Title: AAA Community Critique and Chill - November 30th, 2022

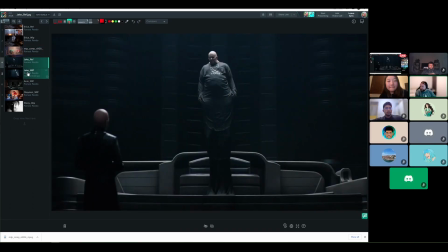1819s
So this is their reference from Dune, and this is their whip.
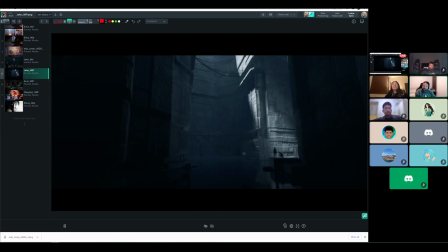1827s
Anyone have any comments right away?
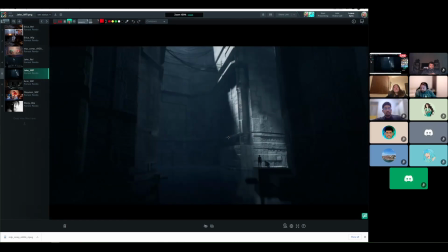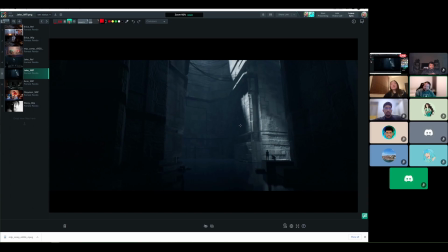1836s
I think this is already feeling like it's like some sci-fi concept art. um i think that they've
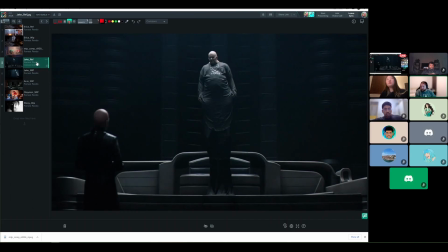1843s
they've hit a lot of the things from this as far as like like color um oops i think the one thing right away i'm noticing is like these overhead highlights
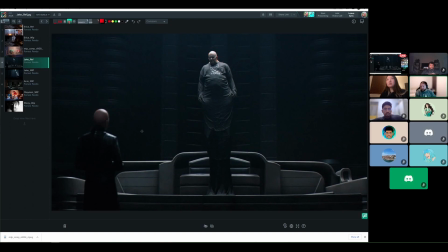1859s
on the characters over like kind of this darker background and there
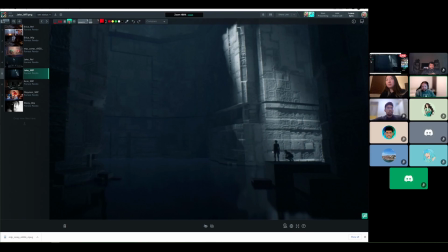1866s
are characters in here and currently both are in silhouette um so
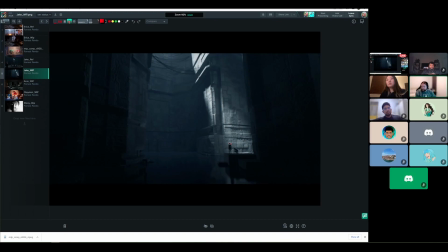1873s
i i think there could be an opportunity to get a little bit more um like some of that like character lighting uh that top down light that these
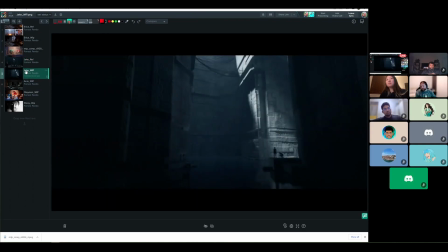1885s
two have and bringing that into this this piece yeah but they're also reading super well against like that bright background so it might be you try it and see kind of thing where you know like we're not sure if it'll
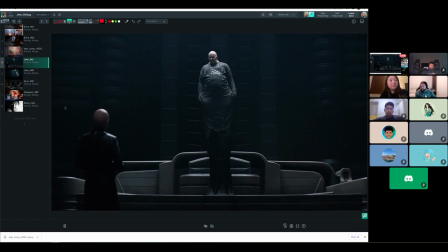1904s
yeah you're right because this is this is working because they they are over that back black background like
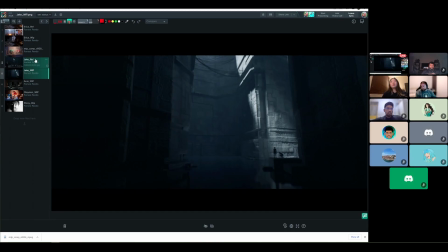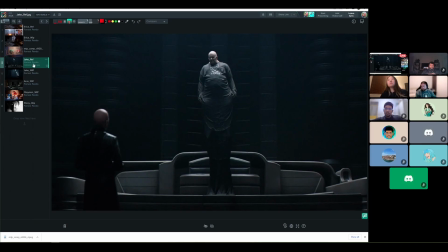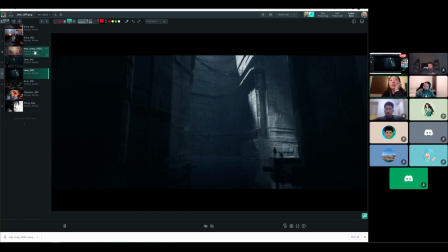1925s
i would if i wonder like what kind of what if they have any other references that they're come going off of because like based on that one reference and looking at this i feel like it's
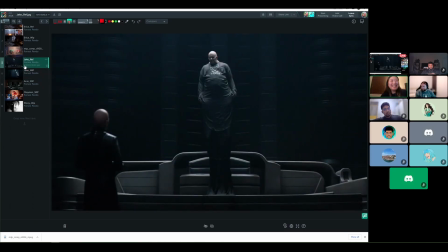1937s
looks quite nice um maybe like more more like shaped atmosphere mist or dust and things in the
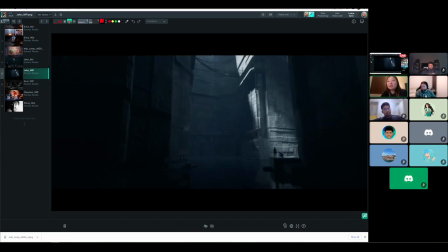1949s
in the top where the light's coming from things like that could plus it up but as far as like reading the scene and colors and everything i think it looks really great yeah anybody else oh what is oh sorry diana sorry um is this like a reflective plane
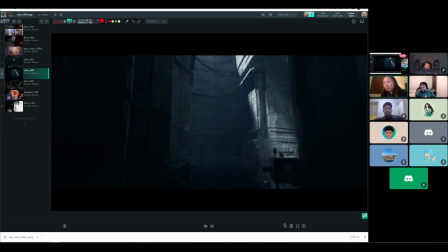1969s
yeah i just realized i guess it's like water yep yeah there's some reflection here
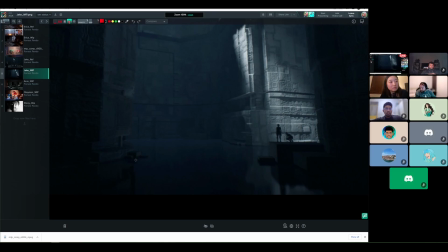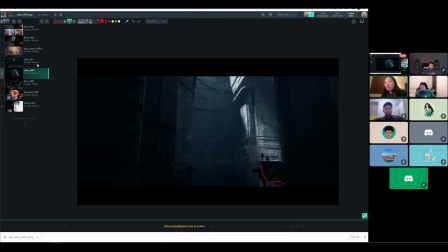1980s
hmm yeah i don't know why i read this as like a floating thing not like a two halves of a reflection
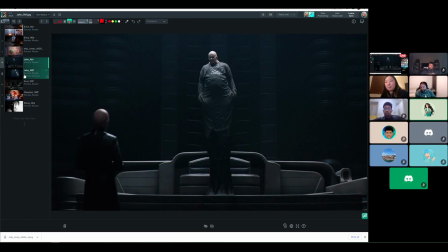1990s
i did too i didn't realize that was water maybe there's there's maybe less with the people like i was talking about maybe more with some of the the objects there could be a bit more